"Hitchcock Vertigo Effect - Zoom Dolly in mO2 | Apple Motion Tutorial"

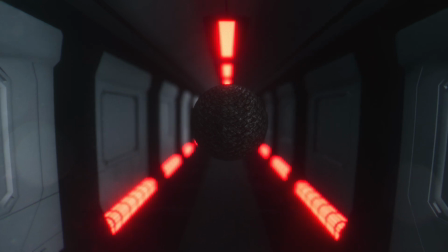0s
Hello everyone and welcome.
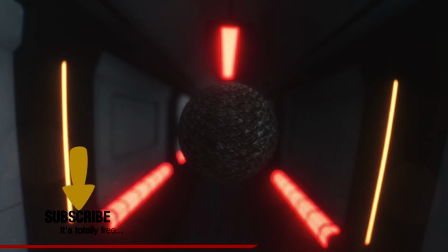1s
My name is Sebastian from Cinema Fatale, and in this video I'm going to show you a neat little camera trick that you can use right inside mO2.
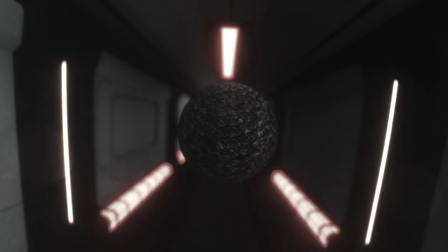10s
So let's get right into things.
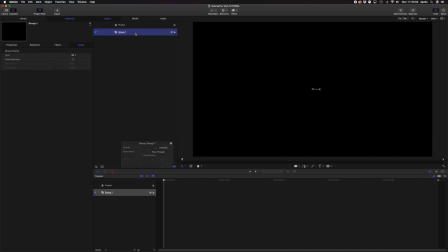12s
We start with an empty motion project, and the first thing we're going to do is click on Add Object, Generators,
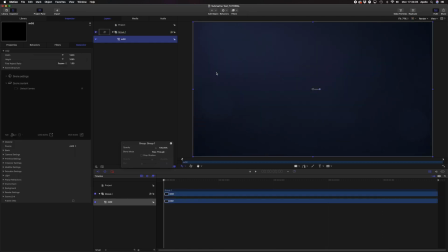20s
MotionVFX and mO2. That opens up the mO2 panel. We right click, click Control and go into the builder mode to speed things up. Next we're going to add a model. We'll import it from library because I've already imported the model previously.
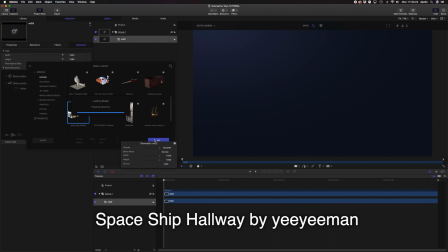37s
And the model is a spaceship hallway that you can find for free on Sketchfab, and the link to the model will be in the description below.
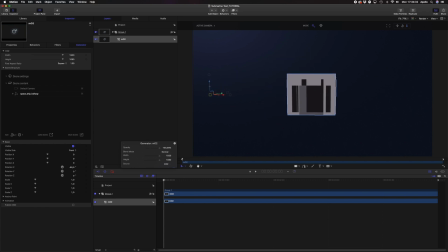45s
Next we're going to center the camera, swing it around, and then we're going to take a deep dive right into the hallway, or maybe a bit more.
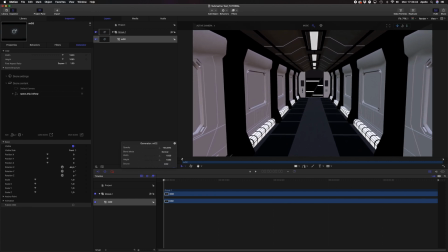54s
At this point I'm still fiddling with the position to make sure that the camera is roughly on eye level and centered up. Let's say centered up enough. Next I'm opening the model properties,
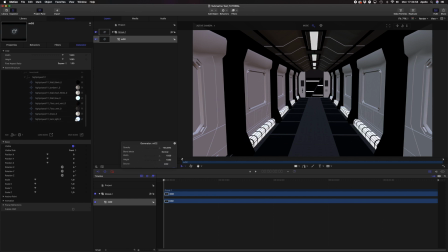73s
because I would like to change a few things, particularly those lights in the hallway. I would like to give them some illumination, and in the Materials tab I can simply change the color,
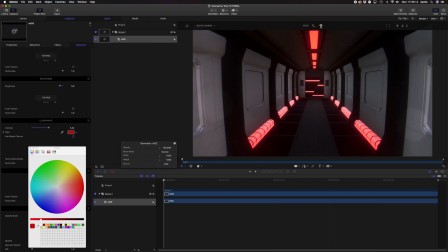85s
make them illuminate, and go into beauty mode to see how that is going to look in the final shot.
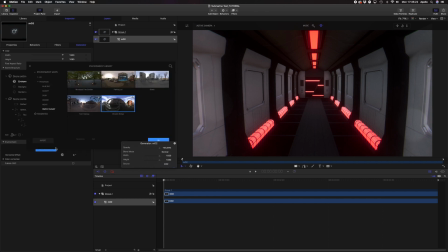97s
In the scene settings, I'm also going to adjust the environment because, well, right now it is looking a bit bland and I want to add a bit more contrast.
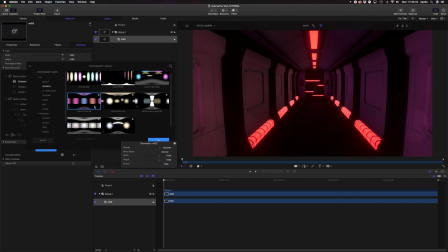106s
So in the CG animated environments, I'm going to click around and pick something. This is going to take a while, but I will simply speed up the footage so you don't have to see the trial and error in real time.
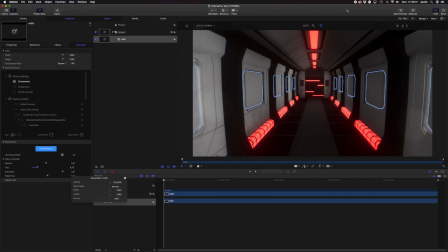119s
Okay, so this is looking good, or let's say good for now, because I will be revising that later.
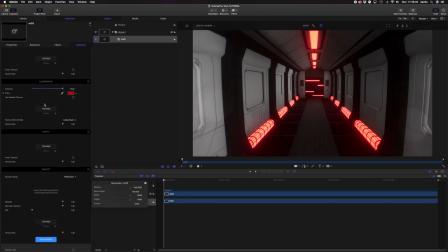132s
Still not quite happy with the way those lights look, so I'm going to crank up the illuminance and make them really pop.
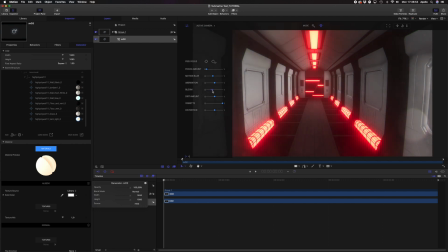141s
Also in the camera tab, I'm going to adjust the amount of bloom until I find something that really
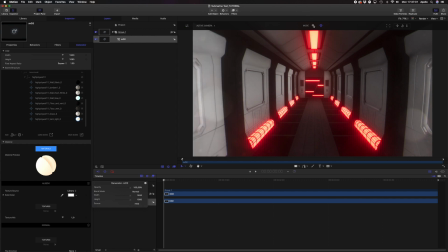149s
adds to the glow of the scene and makes this look like it's been shot on a vintage lens.
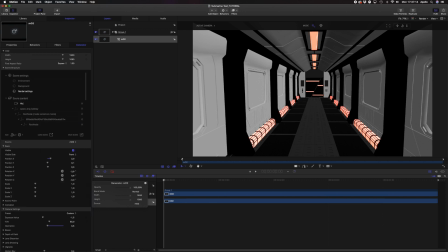154s
In the next step I'm going to rename the default camera to Hitchcock, because the zoom dolly is a move that Hitchcock has used in various films. Perhaps most famously in Vertigo, but it's also been used in The Birds and other films.
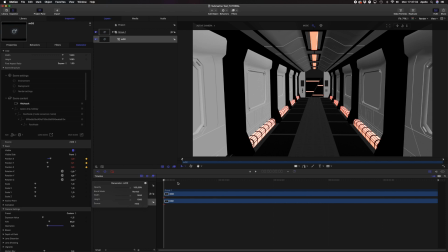172s
So the first thing I'm going to do is set keyframes at the start of the timeline for the camera position,
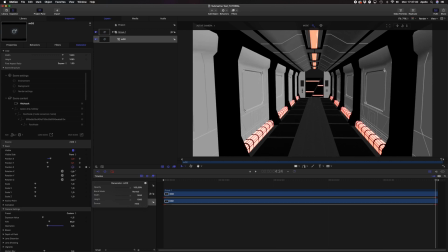180s
and then set keyframes at the end of the timeline for the camera position. Right now I'm overshooting the desired position a bit, but I will adjust that in a second. The thing about the zoom dolly is that it requires the camera operator and the camera assistants to work in unison,
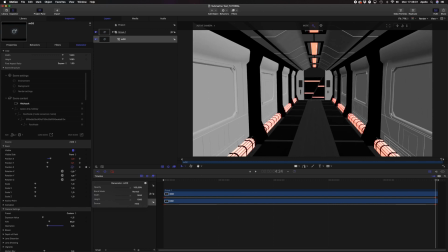200s
so it is quite a difficult move to pull off, and you will in most films see that this has been used rather gently. So while the camera is being pushed forward on the dolly,
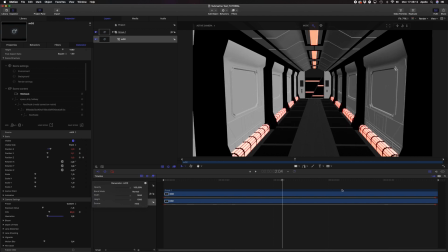211s
the camera assistants will readjust the focal length on a zoom lens and then adjust focus accordingly,
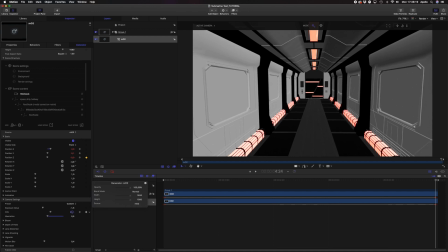219s
and we are going to do all that right in mO2.
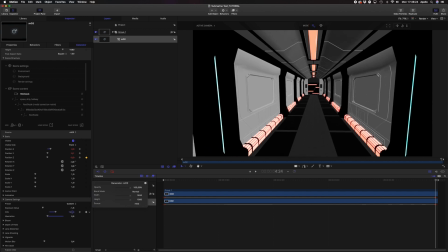224s
So right now I am changing the field of view, which acts as a focal length for the shot.
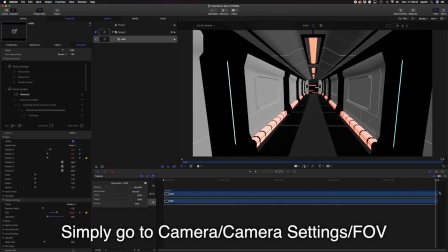231s
I've used this specific hallway because the vertical lines make it rather easy to assess how far you are moving, because the effect you want to achieve is to give the audience the illusion that the camera doesn't in fact move at all.
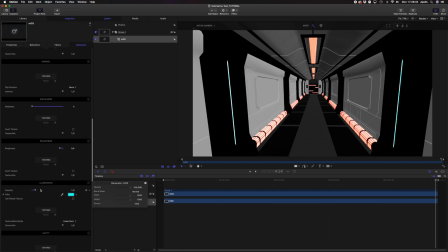246s
This is the kind of effect this is going for.
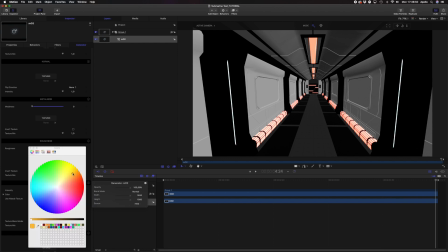249s
It makes everything slightly wobbly and rather rubbery. And while I'm at it, I've just discovered these vertical lights,
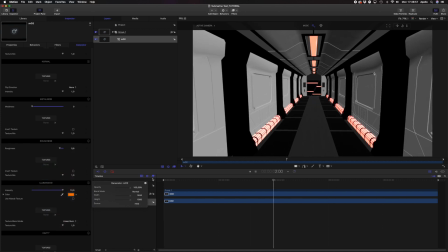257s
and I'm also going to give them illuminance and adjust the color to make for a more pleasing overall experience.
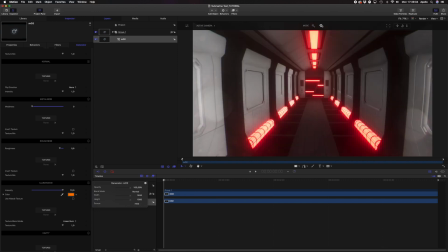264s
Okay, so this isn't looking too bad. The camera looks like it's moving slightly. Turning on beauty mode to see how things are coming along, and yes, everything looks like it's made out of rubber. This is looking cool. But why settle for cool when you can have cooler?
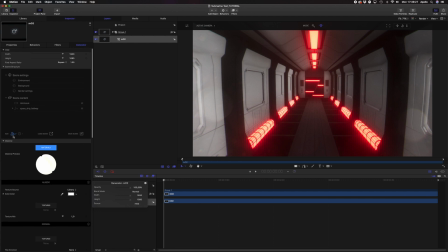283s
Because the zoom dolly effect looks nice on just a background, but it looks even better if we add a bit of foreground. And for that I'm going to import yet another 3D model, and I will simply settle for one of the primitives the sphere, because, well, it's nice and well-rounded.
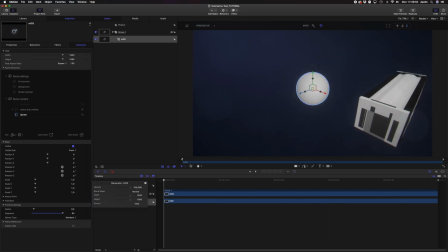306s
Obviously, because we are right in the hallway, the sphere is in the middle of nowhere, so let's adjust its position by eye first, push it into the hallway, and because this good sphere is such a big boy,
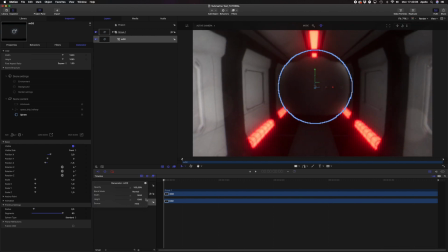321s
we obviously have to reduce its radius. But even already, this isn't looking too bad.
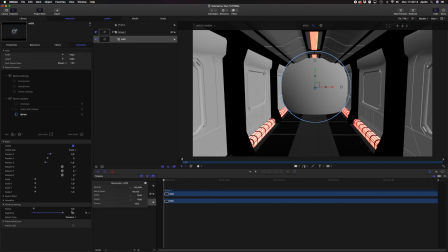329s
Let's get back into builder mode and reduce the scale of our sphere right in the radius property. We'll also move this sphere closer to the camera to make sure it's really affected by the dolly zoom move.
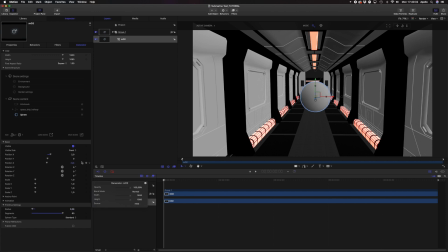Next up, we're going to adjust its position to make sure it is on our eye level, because normally that is a shot that would be used on a person in the foreground,
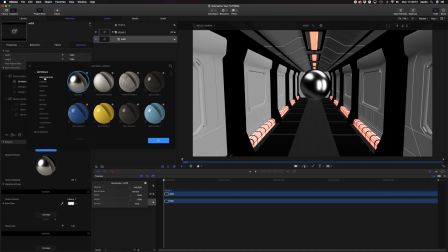366s
potentially even Roy Scheider in Jaws. Next, we are going to add a surface material to our sphere. Flesh I find is looking a bit icky, so let's just try the reptile scales.
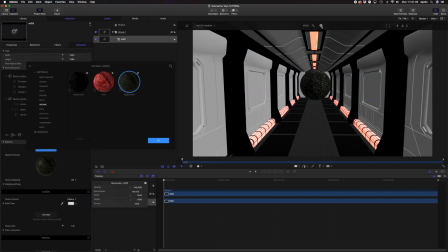382s
Yep, that's nice, adding a bit of depth and adding to our overall scene.
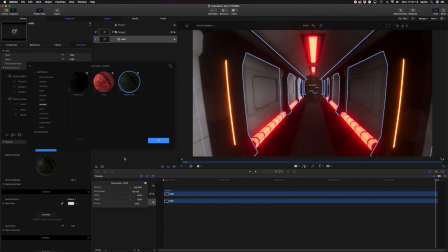388s
Maybe it's an alien sphere in the middle of this spaceship hallway. Okay, not looking too bad, really. Let's move our sphere even closer to, well, it's a bit close maybe, even closer to our camera and see where things are going.
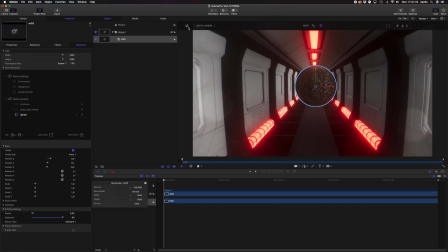407s
Okay, this is starting to take shape. But yet again, I think we can make this cooler and even more disorienting.
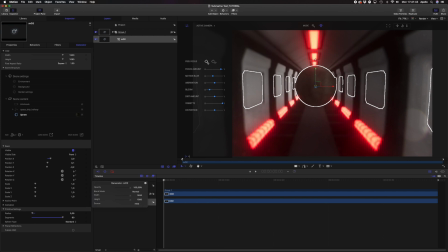419s
So right now what I'm doing is cranking up the focus amount, and as you can see, right now nothing's in focus. This is how the first shot should look.
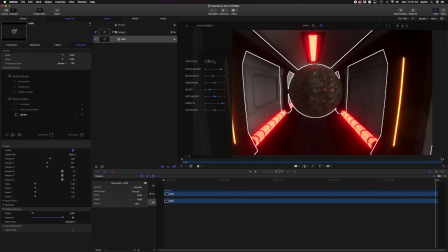431s
And this is how it should look near the end.
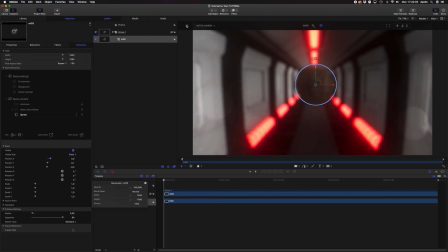441s
Okay, so all that's left to do is simply keyframe the focus. Once again, mO2 makes this really simple. In the depth of field tab, we can set keyframes for the focus distance.
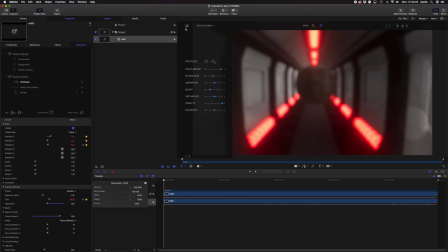456s
So let's set a keyframe on our first frame.
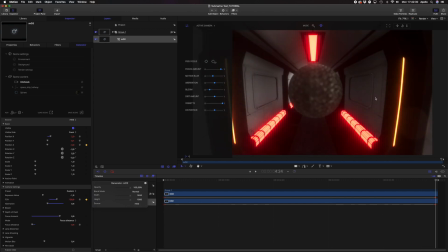459s
Let's cherry pick our focus, move on to the last frame, and pick our focus yet again.
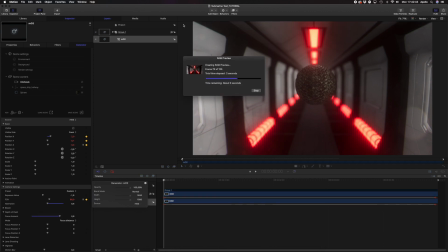471s
And if we now play back the entire scene, I'm sorry, but I'm going to have to do a RAM preview first because I'm running this on an old machine. But as you can see, yeah, this is looking quite nice already.